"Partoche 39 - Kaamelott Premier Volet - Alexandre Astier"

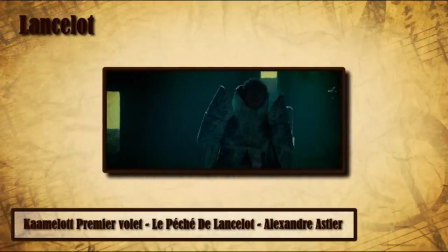507s
Il véhicule pour moi une idée d'échec, d'abattement, et dépeint l'isolement de Lancelot qui ne semble même pas se satisfaire de la capture inespérée de son ennemi.
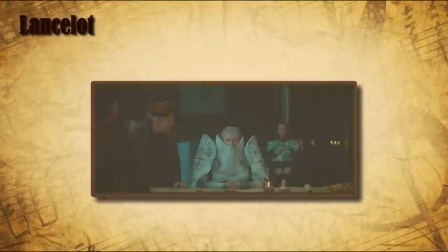515s Bon bah, souriez un peu, il est au sous-sol votre Arthur.
Cette idée d'instabilité est donnée par trois points.
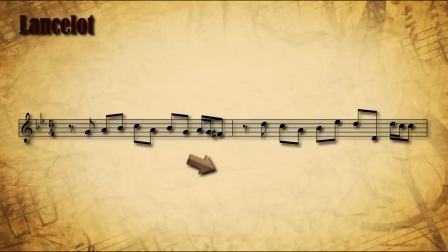521s
Déjà, la mélodie est descendante, mais cette descente se fait en aller-retour de notes, et elle retombe très vite. Deuxièmement, sa signature rythmique est plutôt notable Chaque phrase musicale est en 5 temps On
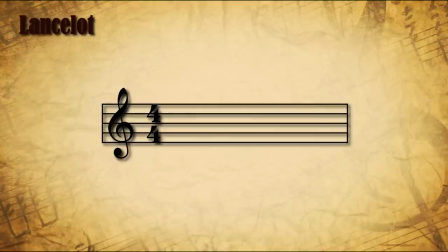535s
est plus souvent habitué à des mesures de 4 temps Plus symétriques et donc plus carrées Ici on ajoute un temps,
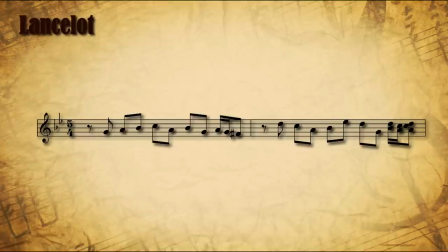540s
ce qui crée un certain déséquilibre Enfin, chacune des phrases se termine sur un accord de dominante Un accord instable qui cherche à se résoudre sur l'accord de tonique Dans la première phrase,
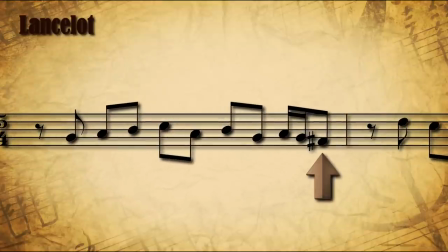554s
la mélodie s'arrête sur la sensible Ici c'est fa dièse
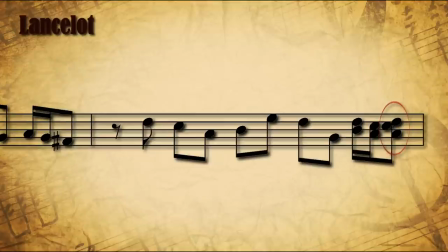561s
Dans la deuxième phrase, c'est toute l'harmonie qui joue un accord de septième de dominante. Pour résumer, on suspend la conclusion de la phrase musicale.
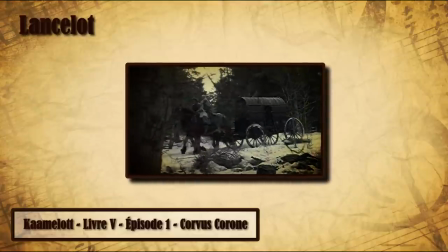572s
On pourrait trouver dans cette mélodie un lien avec ce morceau du livre V de la série, celui qui introduit la saison, sur les images de la carriole du roi Lot revenant à Kaamelott après sa trahison.
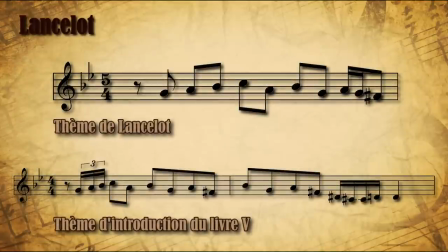586s
On reconnaît facilement les quatre premières notes, parce que c'est une simple montée de la gamme, en commençant par la première note. Et puis les suivantes, qui offrent une mélodie descendante en escalier. Il y a des guillemets sur mon script à escalier.
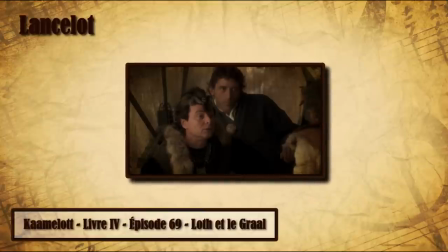602s
Cette similitude pourrait apporter un nouvel éclairage sur la scène, en fait. Peut-être qu'on entendait déjà le thème de Lancelot à ce moment-là, puisque Lotte s'était associé à son clan antagoniste au pouvoir de Kaamelott.
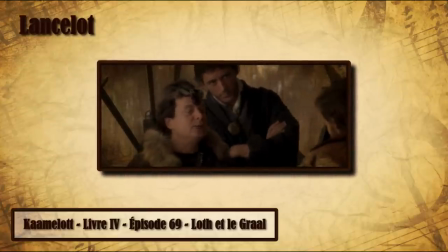610s Ce qui m'arrangerait, c'est que vous ayez trouvé le Graal d'ici la fin de l'été. De quoi ?
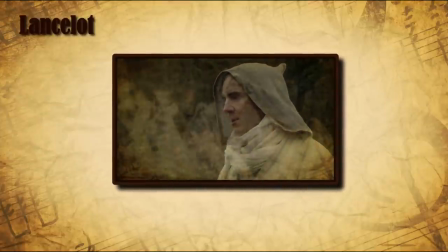615s
Ou alors qu'il s'agisse au final d'un thème évoquant plus généralement la traîtrise, comme Lancelot qui a trahi l'idéologie de la table ronde après avoir récupéré le pouvoir.
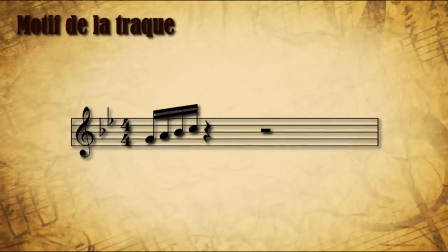623s
Un motif court est extrait de ce thème. Les 4 premières notes, c'est la montée de gamme, peut-être la partie qui exprime justement le moins le dépérissement de Lancelot.
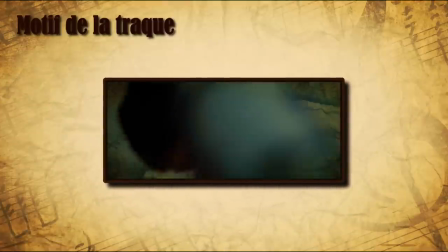634s
Joué bien plus rapidement, ce motif évoque la traque orchestrée par Lancelot pour trouver les chevaliers de la table ronde et les potentiels alliés d'Arthur.
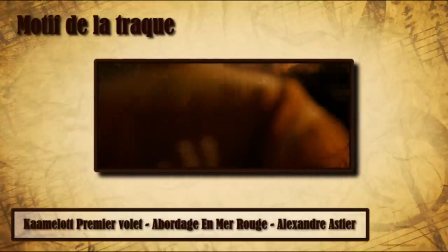641s
C'est pour ça qu'il est asséné sur tout le premier morceau, abordage en mer rouge, parce que c'est le chasseur de primes Alzagar qui mettra la main sur Arthur dans l'objectif de le marchander à Kaamelott.
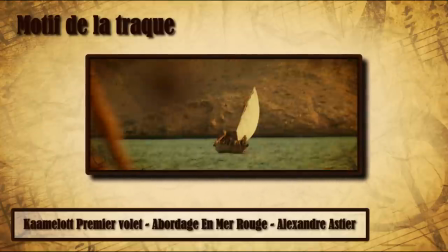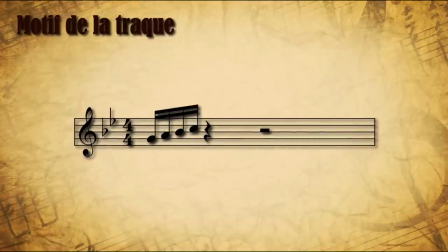654s
Ces quatre notes rapides font également écho aux trois glissendos de corps qui ouvrent le film et qu'on connaissait déjà depuis la série
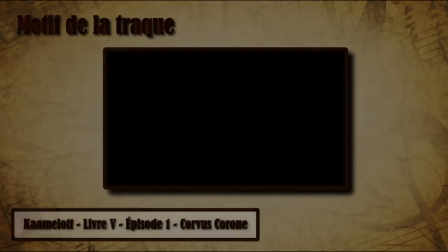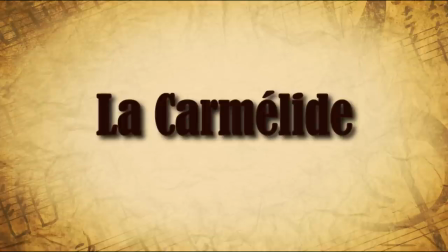Voilà ensuite un thème un peu mystérieux, alors ok au premier abord on conclut facilement au thème lié à la carmélide et à son roi, Léodagan Mais il y a deux trois instants dans le film qui élargissent un peu cette vision Pour moi il est surtout lié au rôle de Léodagan et de la
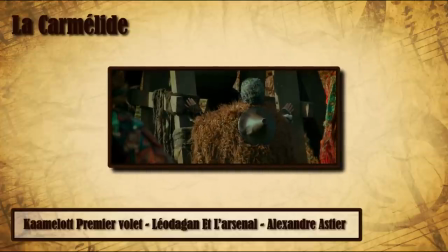685s
carmélide dans le retour et à la réinstallation d'Arthur en tant que leader et le renversement du gouvernement de Lancelot
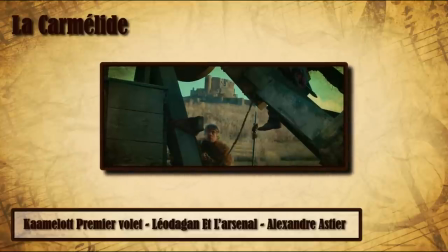Je justifie, enfin je tente, parce que vous savez, c'est subjectif, c'est une interprétation perso, c'est ouvert au débat.
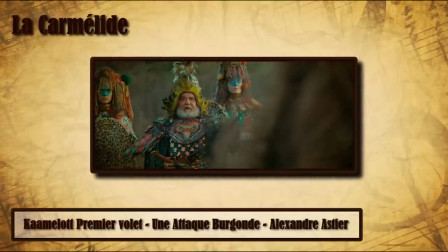701s
Dans les morceaux Attaque burgonde et Désenchevêtrement, ce thème est joué parce que l'action des burgondes,
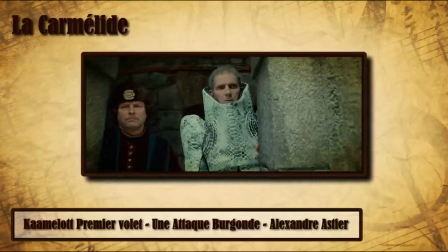706s
menée par le groupe de Carmelide justement, permettra de semer le trouble suffisant dans le château pour qu'Arthur puisse confronter Lancelot.
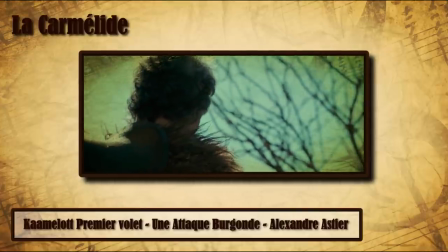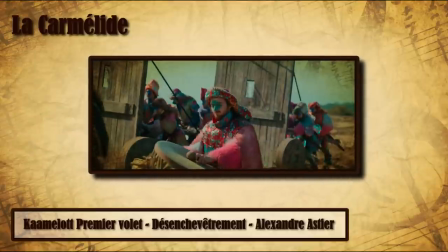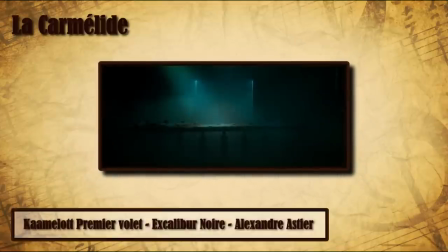725s
La mélodie est d'ailleurs entendue deux fois durant le combat entre les frères ennemis.
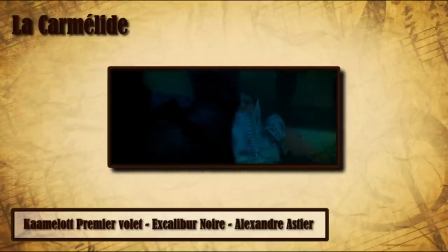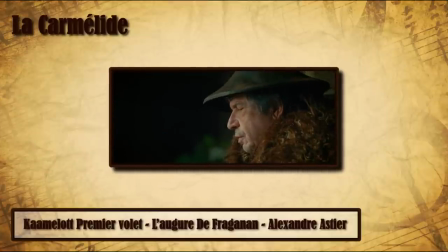737s
Dans les morceaux L'augure de Fraganan et Hydromancie, les scènes se déroulent certes en Carmelide, mais en plus, on évoque surtout qu'Arthur est en chemin vers le territoire.
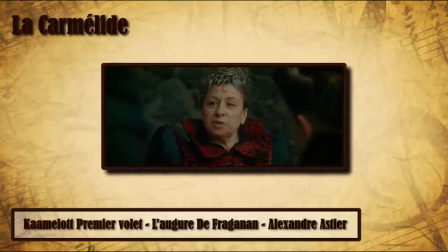745s Le fils Pendragon en chemin pour la Bretagne.
Voilà ce que j'y vois.